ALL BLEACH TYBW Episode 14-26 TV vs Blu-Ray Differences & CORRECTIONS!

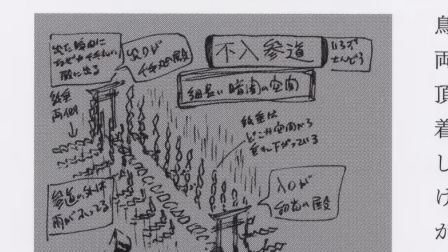Originally the torii gate was black which represents the essence of Ichibe, with his character of course having control over the colour black.
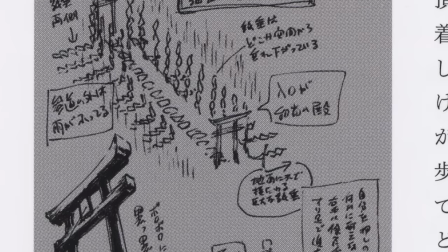Now the rain that falls outside of the stone path does in fact make an individual's body decay.
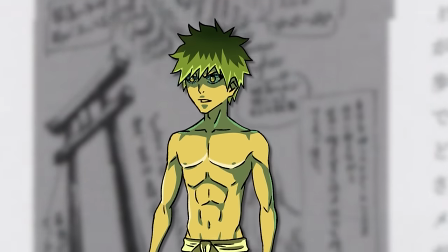So if Ichigo ended up straying off of the path of Irazu Sando, then his body would have ended up rotting away.
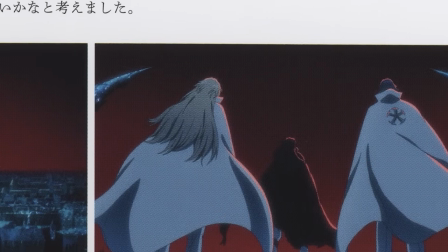Now we're going to be talking about the colour scheme that was utilised within Kar2, now that we know that there was some controversy with the colours that were used, as fans weren't too happy with the red sky,
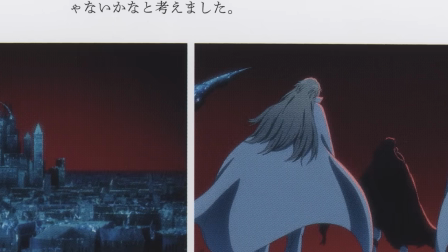but Taguchi says that they wanted the sky to be red and the buildings to be blue,
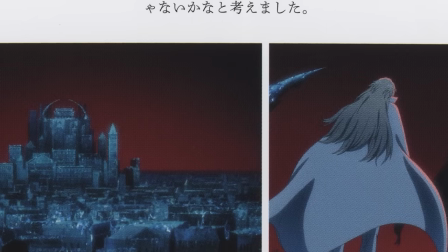because they wanted to establish that the blue of the Quincy's had completely overtaken the red of the Shinigami.
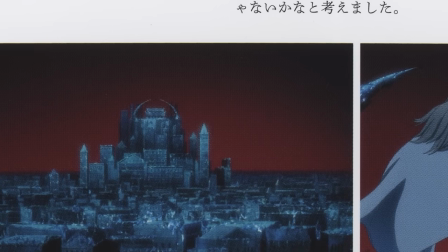This visually conveys how the Quincy who had been hiding within the shadows had finally risen to above the ground and how the pride of the Shinigami had ended up rising up to the sky in response to the Quincy.
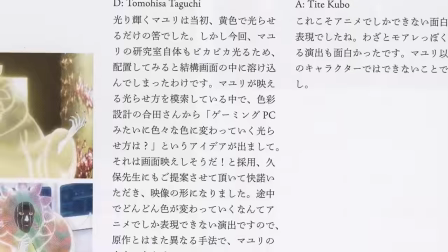So they then talk about Mayuri's glowing clothing which appears in Core 2 as they say that they wanted
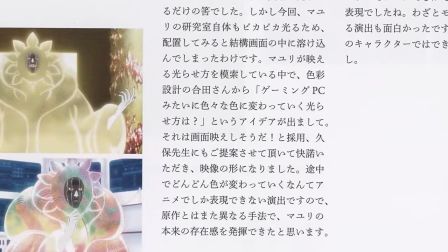Mayuri's clothes to look like the many coloured circuit boards that are found within gaming consoles.
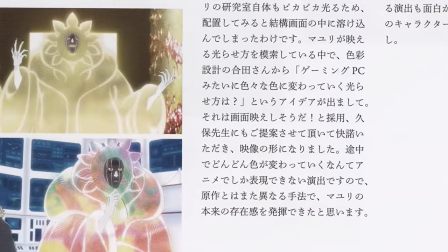I think that they did an excellent job at achieving this.
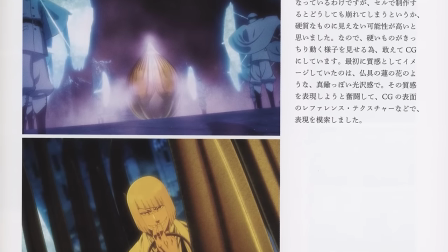So then moving on to this we then talk about the Bankai of Shinji as Taguchi says that they used CGI for Shinji's Bankai in order to show the rippling
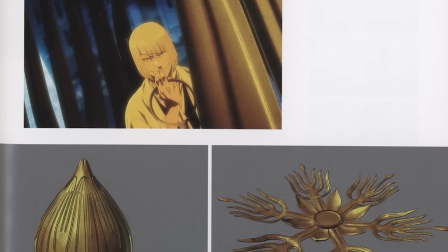effect of the pink and golden lotus and this is something that is typically found on the top of buddhist altars once again highlighting how much influence shinto buddhism has within the story of bleach and the powers of the characters so moving on from this we then see the bankai of rose and
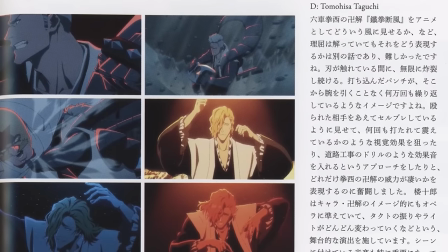komamura and taguchi says that they used 3d cgi again for these bankai and this helped the anime staff to give their bankai more of an
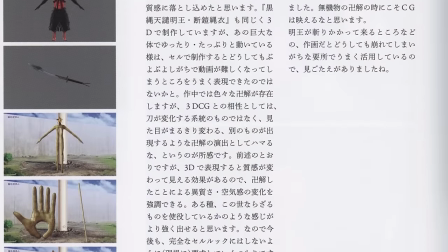ethereal feel if you remember at the start of core 2 we see this children's pinwheel spinning.
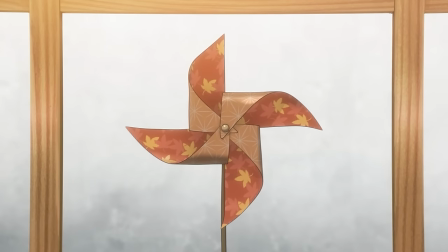This pinwheel was drawn in order to symbolise how the innocent peaceful days of the Serete were about to disappear the very instant that the pinwheel would stop rotating.
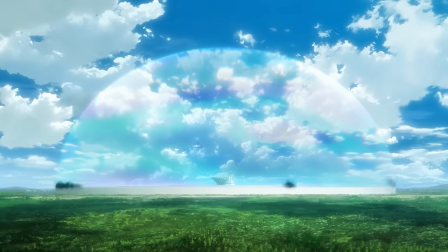Of course, the moment that the pinwheel stops, the Quincy immediately take over the Serete.
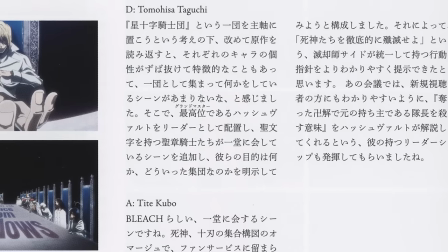So they then talk about how they wanted to add a scene in which the highest ranking member of the Sternritter, Hashward, calls all of his underlings and begins to tell them orders.
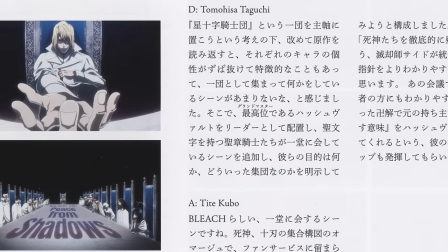This was done in order to show how cold the Quincy faction is.
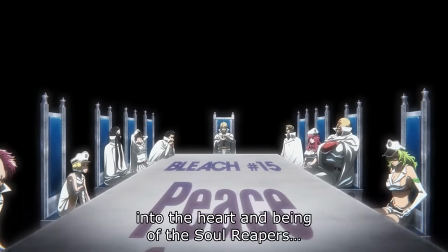They had Hashward sit at the top of the table, explaining very clearly what they had to do when he had told the Sternritters to break the very souls of the Shinigami.
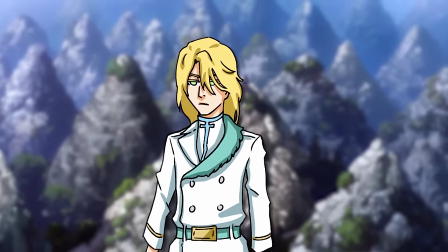Toguchi says that they also wanted to highlight how powerful Hashward is as a commander.
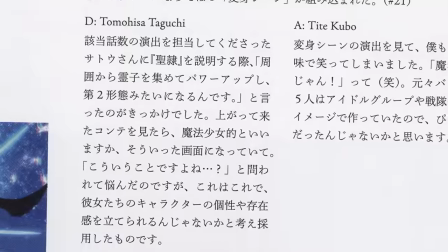Moving on from this, we then talk about the Bambis, and Toguchi says that they wanted the Bambis to look like an idol group with magical girl transformations being included.
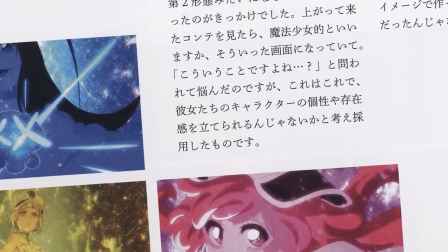You can see here the different character designs that Kubo had drawn for the holy forms of the Bambis.
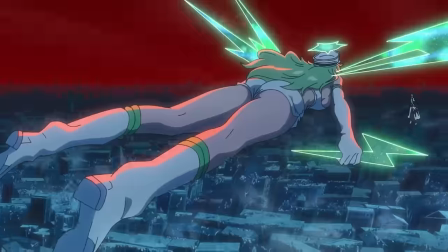Now these are forms that we didn't get to see within the manga. So after Kubo had drawn these scenes we were able to get an anime original battle between
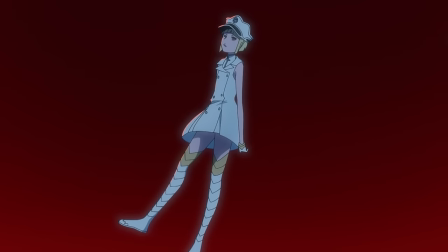Ichigo and the Bambis and we got to see them engaging in close-up combat with Ichigo.
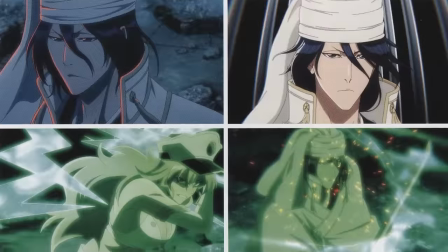As similar to how Ichigo had an original battle against the Bambis that also wanted Byakuya to have his own anime original fight
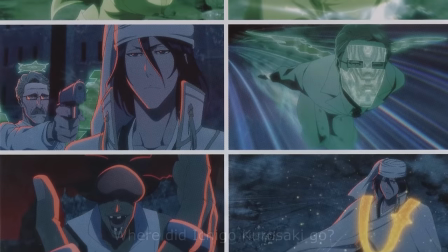scene which was in fact off-screen within the manga as we got to see Byakuya up close have a battle against Candice,
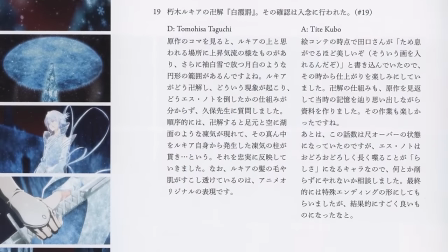Robert and Nanana. Toguchi says that he had asked Kubo about Rukia's Bankai because he didn't understand why her appearance changes.
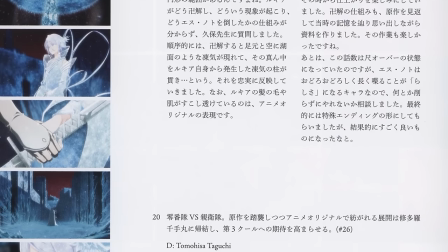So Kubo explained that an icy aura emanates from her Zanpakuto and it's similar to the first dance of her Shikai.
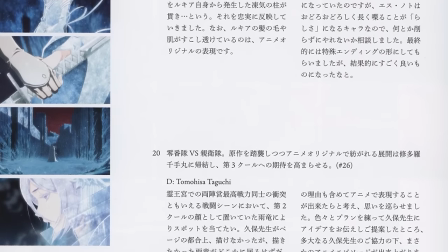Rukia's Bankai is described as being incredibly dangerous despite its outward beauty.
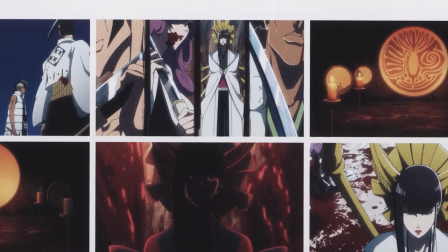So now we get some talk about the final two episodes of Core 2 which included the original scenes between the Zero Division versus the Shoot Staffel.
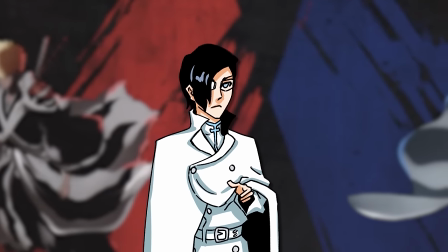So we learned that during the clash between Squad Zero and the Chutstaffel, the anime staff's focus was on Uryu, the secondary main character of Kar-2. Kubo was not able to draw Uryu as much as he wanted to within the manga, and Uryu was pretty much the star of this story arc. This was mostly because of the number of pages that he was restricted to per chapter, as well as the tight weekly schedule of releasing manga chapters.
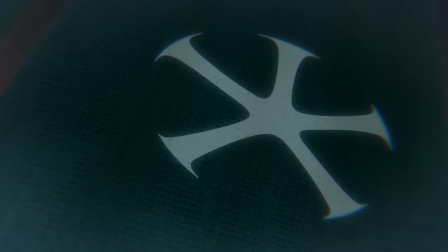So in order to correct some of the mistakes from the manga, they had decided to give Uryu more of a role during this battle against the Zero Division.